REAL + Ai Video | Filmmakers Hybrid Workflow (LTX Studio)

And there's also the object remove tool, where you can do the opposite of that, select something and remove it from the image.
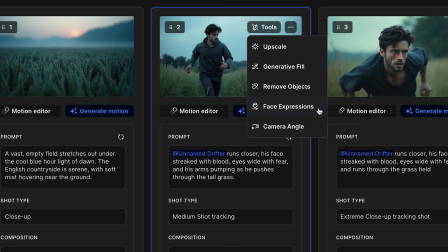(4:13)
And you can also change the facial expressions and the camera angle as well. And a quick final thing to show you just before we move on to the motion side of things is the side tab here, where you can actually edit the location of the scene, adding things like time of day,
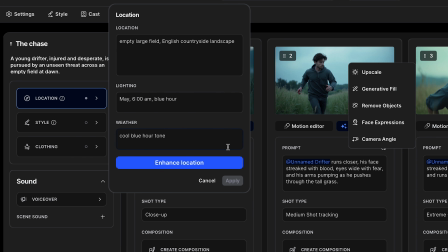(4:25)
weather, and a description.
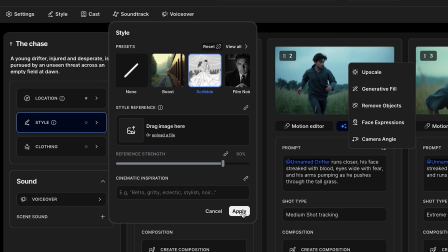(4:27)
There's also style, where you can change the aesthetic of the actual storyboard, so changing it from a cinematic shot like this to more like a drawing or a cartoon.
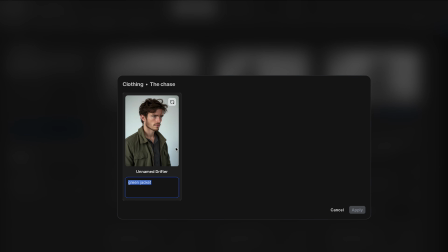(4:35)
Clothing, which amends the character's clothing, and sound, where you can add a voiceover and scene sounds as well.
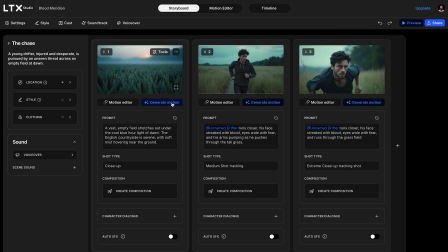(4:41)
Now, to take these storyboards a step further, we can also add motion to all of these images. You simply click Generate Motion, which allows the AI to auto-generate the motion of the scene.
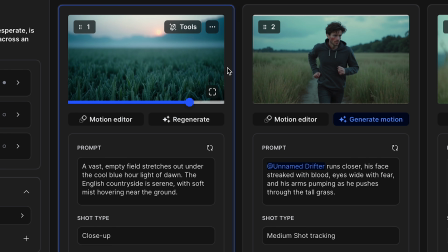(4:50)
Alternatively, you can click the motion editor, which will take you to a new page where you have a lot more control over the motion you're trying to get. On the left here is the storyboard image I created, and on the right are the final shots from the trailer. So now we're going to walk through the trailer and I'm going to show you what shots were real and what shots were AI generated. And I'm going to show you some techniques that you can apply yourself. So the first 3 shots are all real footage.
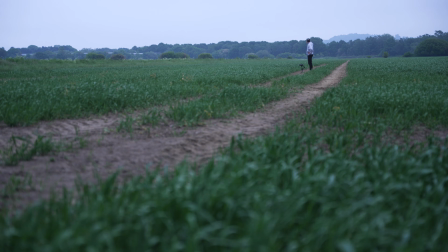(5:13)
Myself and my good friend Jamie went out to shoot at this location at 5 AM. So there is actually a reason I started this trailer with real footage. It's a technique called perceptual fluency. In simple terms, when something feels familiar to us, our brains are much more likely to accept it as being real.
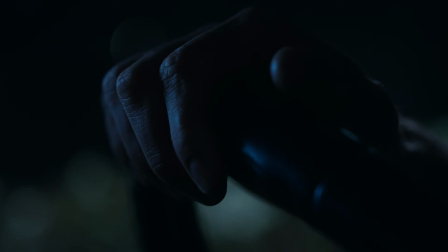(5:28)
So by starting with real footage, where the lighting, movement, and texture feel grounded, we set the expectation.
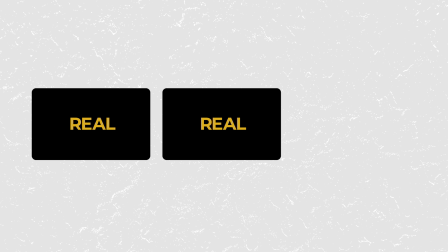(5:35)
Then, when the AI shot appears, your brain doesn't question it because it expects the same consistency. Shot 4, this is fully AI generated. Personally, this is where I think filmmakers can especially use AI to generate these wide establishing shots.
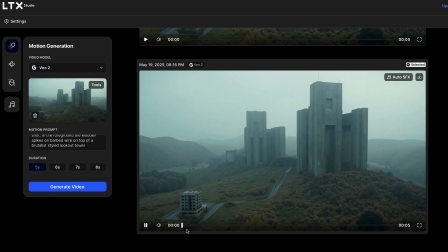(5:49)
This was fully generated in LTX, starting with a text prompt to image. Then I used a second motion prompt to add movement and introduce a foreground element.
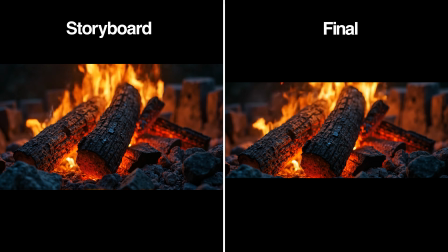(5:57)
Shot 5 is also fully AI generated. Shot 6 is another AI shot. Shot 7 and 8, these are a hybrid of AI and real footage.
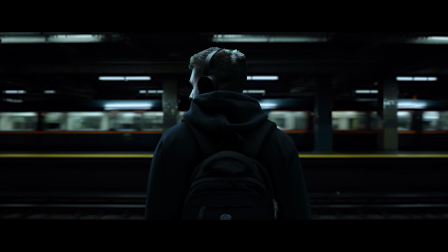(6:05)
In my last video, I showed you how to generate an AI background first and then film an actor to comp in with the same lighting.
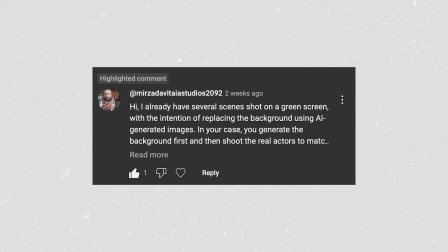(6:11)
But I did have a few people ask, could you do it the other way around? And the answer is yes. And this is how I did it.
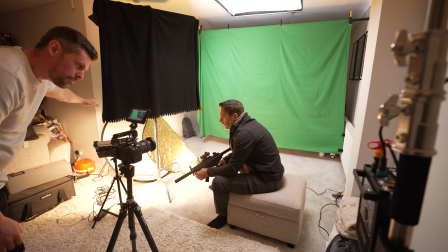(6:17)
So first, I used the storyboard image as my reference. I filmed my mate Jake, who's a great actor and has been in previous films of mine, such as The Ogress, which you can check out here.
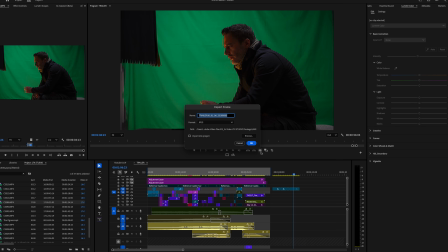(6:25)
So after filming the shots with Jake on a green screen, I take these shots into Premiere Pro and export a still frame.
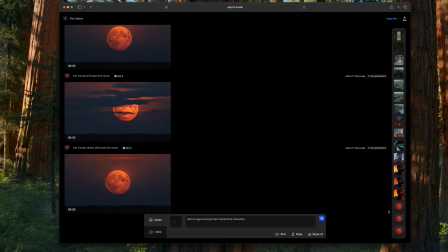(6:31)
Then I imported that still image into LTX Studio and prompted it to generate a background with a matching perspective.
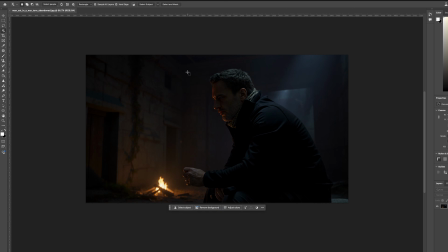(6:37)
Once I had the result I liked, I upscaled the image, opened this into Photoshop and removed the actor, leaving a clean background plate.
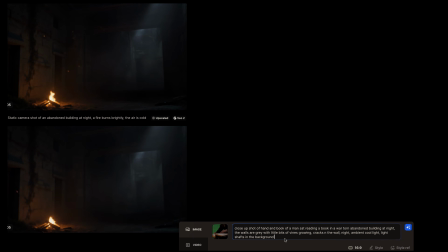(6:44)
Then I brought that plate back into LTX Studio to generate motion. And the final step was compositing it all together in Premiere Pro.
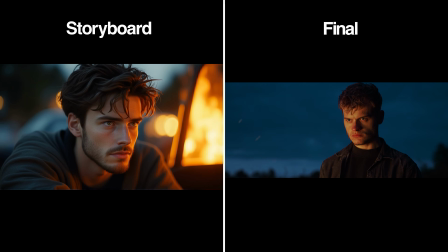(6:51)
Shots 9 and 10 were another hybrid workflow. These 2 shots I actually got on the real location, again with my mate Jamie.
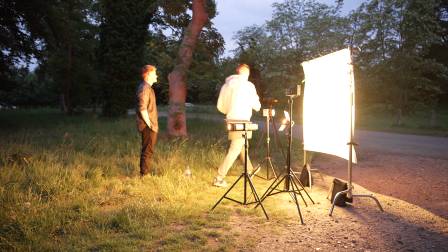(6:57)
We started with the close-up of the character. I lit a 4x4 sheet of muslin with 4 lights to simulate fire from a car.
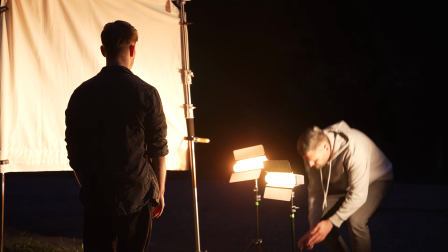(7:03)
Then I flipped the camera to get a reverse angle from behind the character, which I later composited into an AI-generated burning car shot.
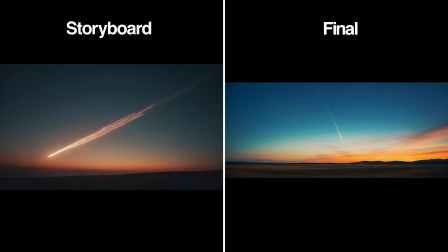(7:10)
The next 5 shots are all AI generated. The ocean cliff shot was meant to contrast the fire elements visually.
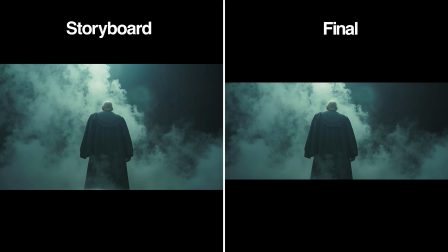(7:16)
And the final 3 shots, well, the first is AI generated, created directly from the storyboard image.
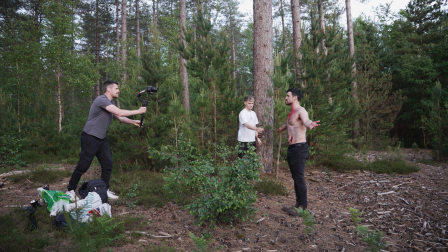(7:21)
The last 2 shots were filmed with my friend Tim, another acting legend, and we shot those on location down in Southampton in the New Forest. See, the goal here with using real footage with real actors is to try and blur the lines by making the AI shots feel a little bit more plausible. And as these tools evolve, it's going to be that fine-tuned control over character consistency, location, and environment that's gonna really unlock AI's full potential in filmmaking. And finally, as an experiment, I've uploaded the trailer as a standalone video. So if you're interested, go check out the comments and see how many people could tell if it was AI or not.